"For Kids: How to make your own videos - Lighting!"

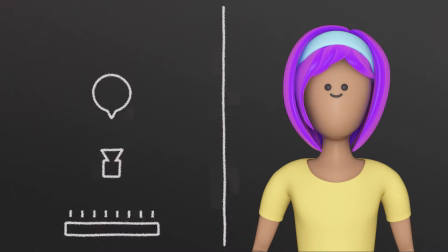[4:14]
It's not the most artistic lighting, but generally speaking, if anything needs to be clear on screen, it's the subject's face. So a frontal light directed toward the face will certainly do it. However, here we run into our first obstacle.
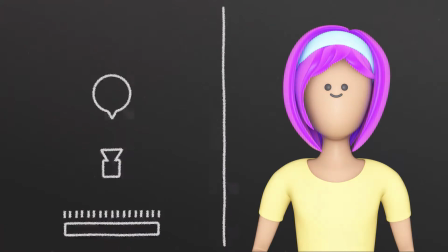[4:25]
Just as there can be too little light, there can also be too much light. Or in technical terms, it'll look overexposed.
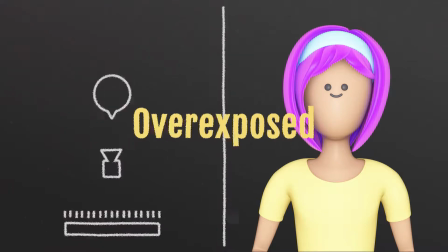[4:31]
Something that's overexposed is where there's so much light that there's no detail at all.
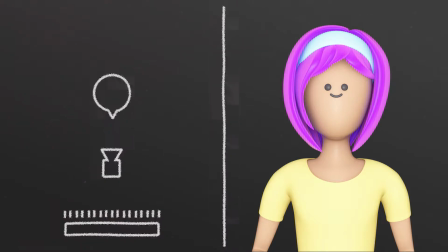[4:36]
Here, our subject is overexposed in terms of what a nice exposure looks like. It doesn't look terrible.
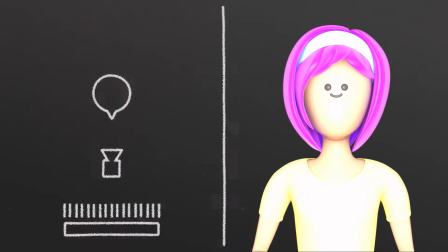[4:41]
We can still see the subject's face well lit. lit, and that's important. Now our subject is overexposed way beyond the possibility of fixing. It simply lost too much detail that we can't ever retrieve. So I would say this shot is, in most circumstances, unusable.
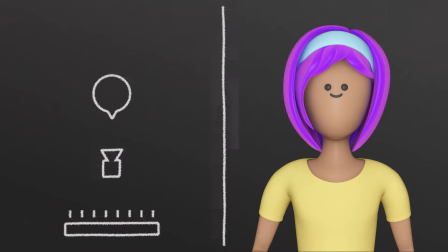[4:56]
The basic takeaway is, don't underexpose, but also don't overexpose. I know this sounds arbitrary, but there's no absolute formula here. It depends entirely on each particular scene and circumstance. Essentially, whatever looks good to you is what you want.
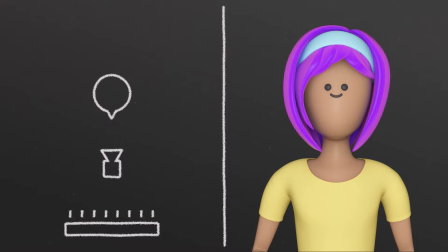[5:10]
Taking that into consideration, direct light, no matter where it's coming from, tends not to look too good because it creates bright areas and dark shadows, bringing out all the little imperfections, and it just looks quite harsh to the viewer. Of course, this may be what you want, but if it isn't, the way to fix it is to diffuse that light.
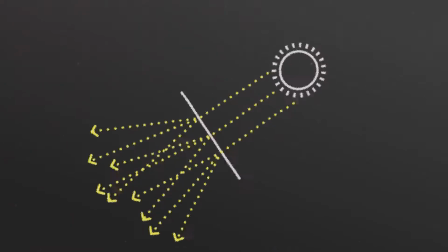[5:28]
To diffuse light basically means you take light that comes straight at you and you break it up, forcing it to spread before finally hitting you from different angles. We can basically make diffusers out of anything. White sheets or a light white curtain would work fine. The more irregular the surface, while still allowing light to pass through, the better, because that'll more effectively break up the light.
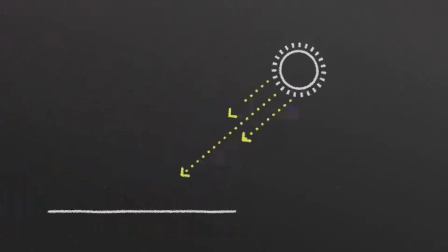[5:47]
If you don't have sheets or a curtain, even a surface that doesn't let light through, such as white walls or even white cardstock, will do, because when you bounce direct light off irregular surfaces, the light will break up and you'll obtain a nicer look. Notice the difference between soft and hard light.
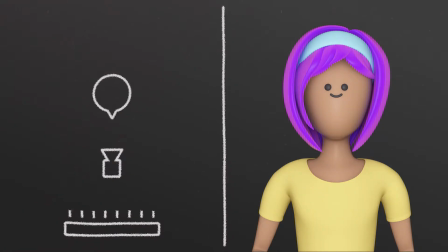[6:02]
See how the lighting here is very direct and hard and creates hard shadows, so we call it hard light. And this one, because it breaks up and reaches the face in different angles, is more evenly spread across the face, the result being it looks softer and creates soft shadows, which is why we call it soft light.
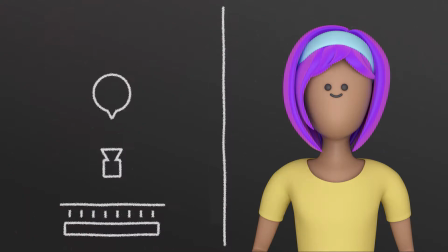[6:18]
Which one do you think looks more pleasing? Generally speaking, soft light is preferable, though hard light can be used for certain stylistic effects, so you'll want to play around with hard and soft light to get the aesthetic you want. Another great source of diffuse light is an overcast sky, because the clouds are actually working as natural diffusers,
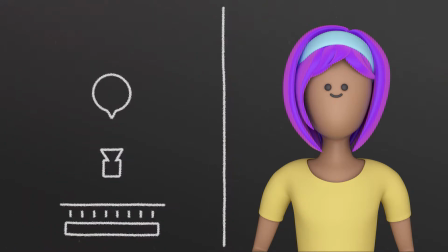[6:36]
breaking up direct light and bathing everything with a nice, even light. So basically what I want you to take away from all we've just talked about is that sunlight is a great main light source, and that what I recommend is you put your subject in front of a window to be able to use that sunlight that's coming in.
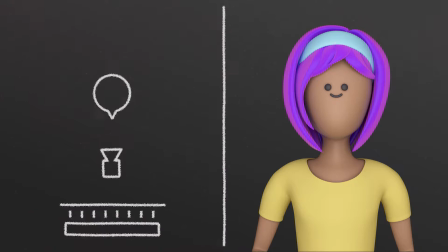[6:53]
You can control the brightness of the light by having your subject sit closer or farther from the window, and if the light is too harsh, you can diffuse it using either thin curtains or covering the window up with a sheet, or having the light bounce off some white surface before it hits you. Finally, as we've mentioned, on overcast days, clouds act as a natural diffuser,
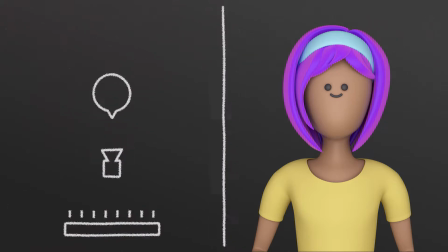[7:11]
and the light you'll get from the window will probably already be quite diffused and you won't need to do anything else. Now let's tackle the fact that front light is boring. It tends to flatten the features, as it takes away light and shadow contrast on faces and makes them more 2D. All in all, it's not a natural looking light because more often than not, light actually arrives at an angle.
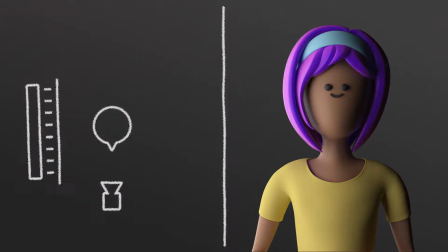[7:30]
Now, this is what it would look like if we got our main or key light and put it to our side. By the way, from now on, as you can see, we'll be using soft light because of all we've just discussed, unless I specifically mention it's hard light. You can already see that light coming directly from the side doesn't look that natural, even less natural than front light.
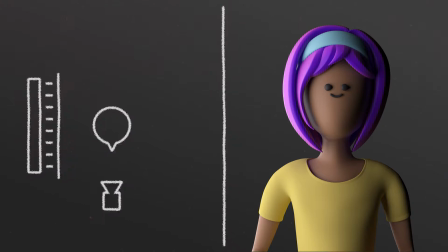[7:48]
And just like front light, it doesn't look too good either. It casts dark shadows on the side that's not lit, but this time we can actually see the unlit side, and for our purposes it doesn't look good. So side light is something we won't use too often. Let's go on to our next light, the backlight.
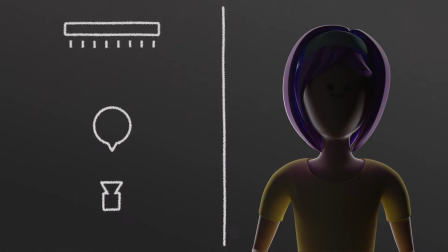[8:03]
Now, right away you'll see that this won't do for when you want to clearly show your subject's face. It's used when you want to hide someone's identity, because our most identifying feature is our face. Backlighting, when used on its own, serves to show that there's a person or something there without showing the audience who or what exactly it is.